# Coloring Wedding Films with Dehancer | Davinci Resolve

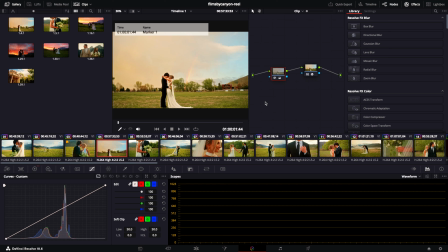(0:00)
Yo, what's up guys? Welcome to another Dehancer tutorial. This time we'll be talking about Dehancer more on Davinci Resolve because I've been getting a lot of questions over on my Instagram about how I color grade. So I'm going to walk you guys through what I do. So here's the before with nothing on it.
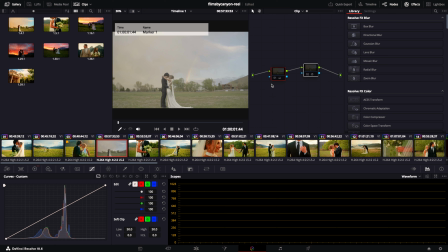(0:17)
This is just straight out of camera, S-Log3, and this is fully color graded. So my first note is just the corrector. It's just to get the footage looking right. And then my second note is actually Dehancer and what's making the footage look how it looks.
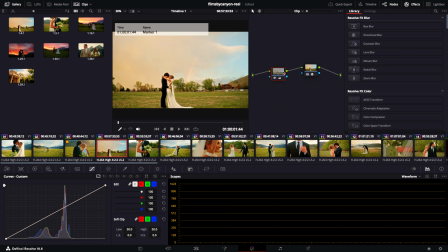(0:33)
You can see that this is kind of just bringing up the shadows a little bit and bringing down the highlights, just making it look a little bit more soft and dreamy because that's what I want my weddings to look like. And I will walk you guys through Dehancer on Davinci Resolve. So the first step, you want to choose your camera.
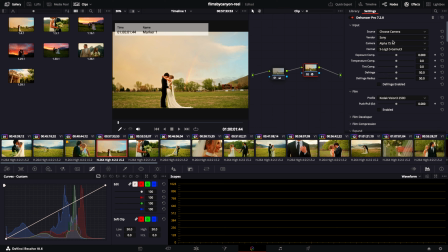(0:49)
I have the Sony a7S III and I shot in S-Log S Gamut 3. Scrolling down, I've actually disabled the film look. I know that Dehancer is a film emulation add-on,
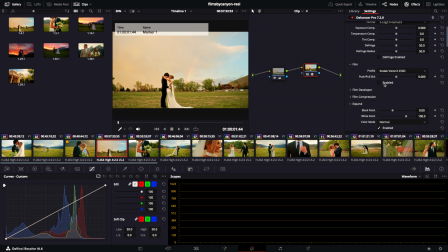(1:01)
but I just use their built-in conversion LUT and the bloom and the halation, and that's how I get my footage looking how it looks. And scrolling past film developer, because I just have it disabled, I do have film compression enabled.
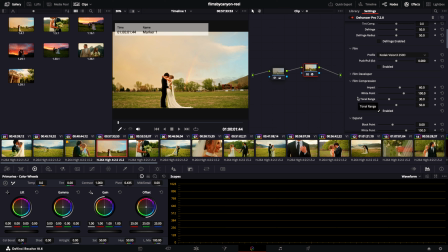(1:16)
I love the look that this gives, kind of makes it soft and dreamy. And I'll show you guys what that looks like before and after. You can really see it in the dress and in the clouds. It just kind of brings the highlights down, making it look softer and more dreamy, like I've already said.
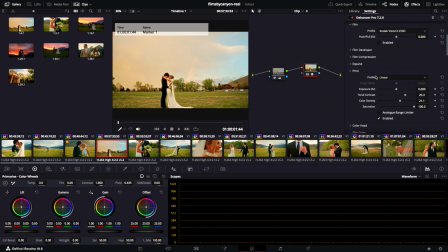(1:32)
And I'm also going to scroll past expand because it's not enabled, and we're going to go straight down to print. This is where most of the look comes from. Here's a before and after. You can see that there's a lot more contrast, a lot more color that gets added into the image before and after there.
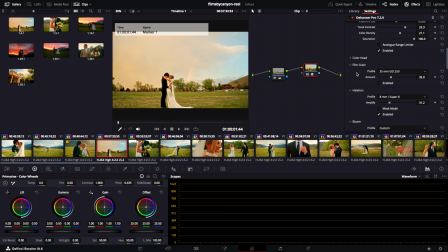(1:48)
And scrolling past color head, because I'm again not using it. Film grain, I'm also not using this one right now. I do use film grain on occasion if it's the look that the couple wants or a look that I'm trying to go for. Down to halation, I'm using the 8mm Super 8 and the amplify level is about 30,
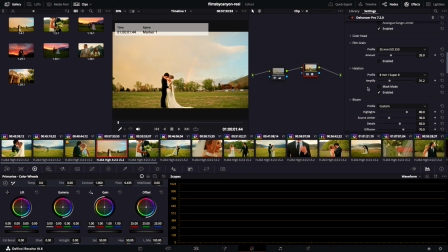(2:07)
which is kind of a random number that I scroll to until it looks good. Here is it before and after. In this image, you can kind of just see that it's adding more warmth to the image.
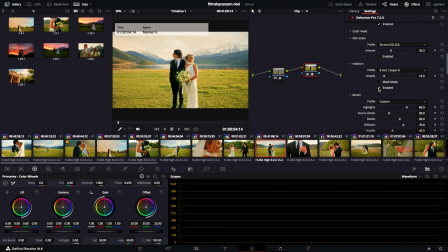(2:19)
Also, here's a better example. You guys still just might not be able to see this on YouTube just because the quality's not there. But basically what it's doing is just, again, adding more warmth to the highlights. But what halation actually does is it adds like a red outline to the highlights.
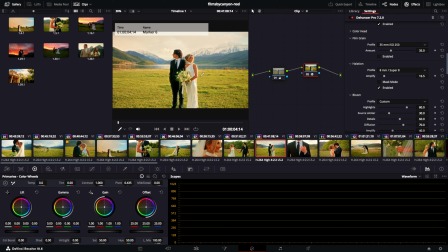(2:36)
It's an effect that happens on actual film footage, but I love the way that it makes the video look.
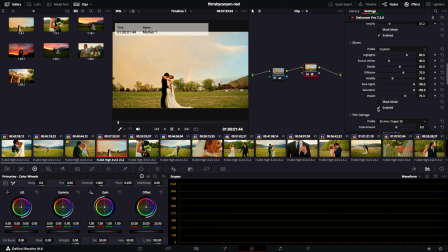(2:41)
All right, and back to this shot, we're gonna go down to bloom. Bloom is one that I love, and again, you can't see it too well on this one. If you focus on the veil and the dress, you can kind of just see that it's adding more softness to the veil and the dress highlights.
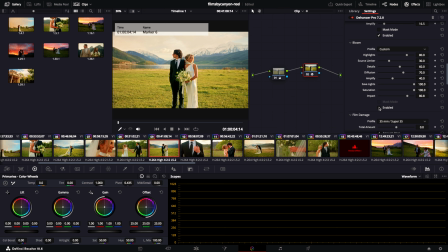(2:57)
Here's another good example. You can kind of just see it on the bride and also kind of on the groom. It's just adding more bloom, kind of spreading out the highlights. Again, just making it look softer. That's mainly my goal with wedding videos, is just making them look soft and dreamy.
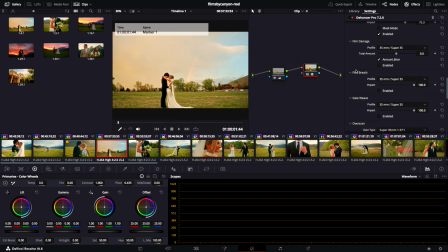(3:14)
And then scrolling down through the rest, I'm not using any of these other options. That's not saying that they're not useful. They are definitely useful tools. I just choose not to use them. I'm just showing you guys how I get the look of my videos. Here's another cool example.
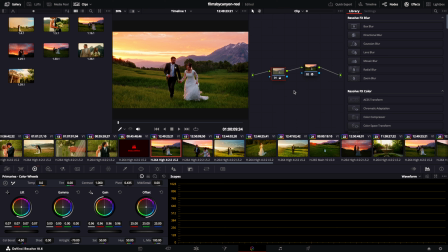(3:30)
I simply just copy and paste both of these nodes onto other clips. And then all it takes is just a little adjustment on the first node. As you guys can see, this one was a pretty intense before and after, but you guys can see that it still got the footage looking amazing.
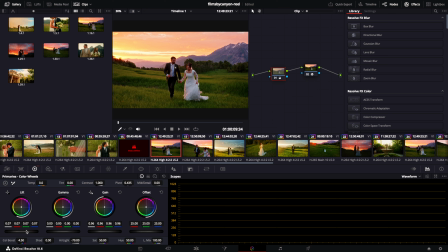(3:47)
Mostly all this clip took was just some lift in the shadows and bringing down the highlights, just so there wasn't so much contrast in the image like you can see before and after.
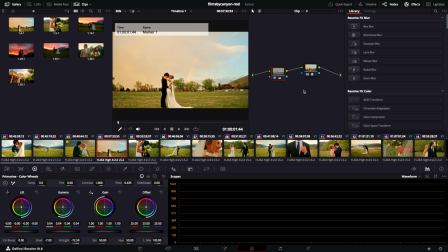(3:59)
But that's pretty much it. That's how I color grade my footage.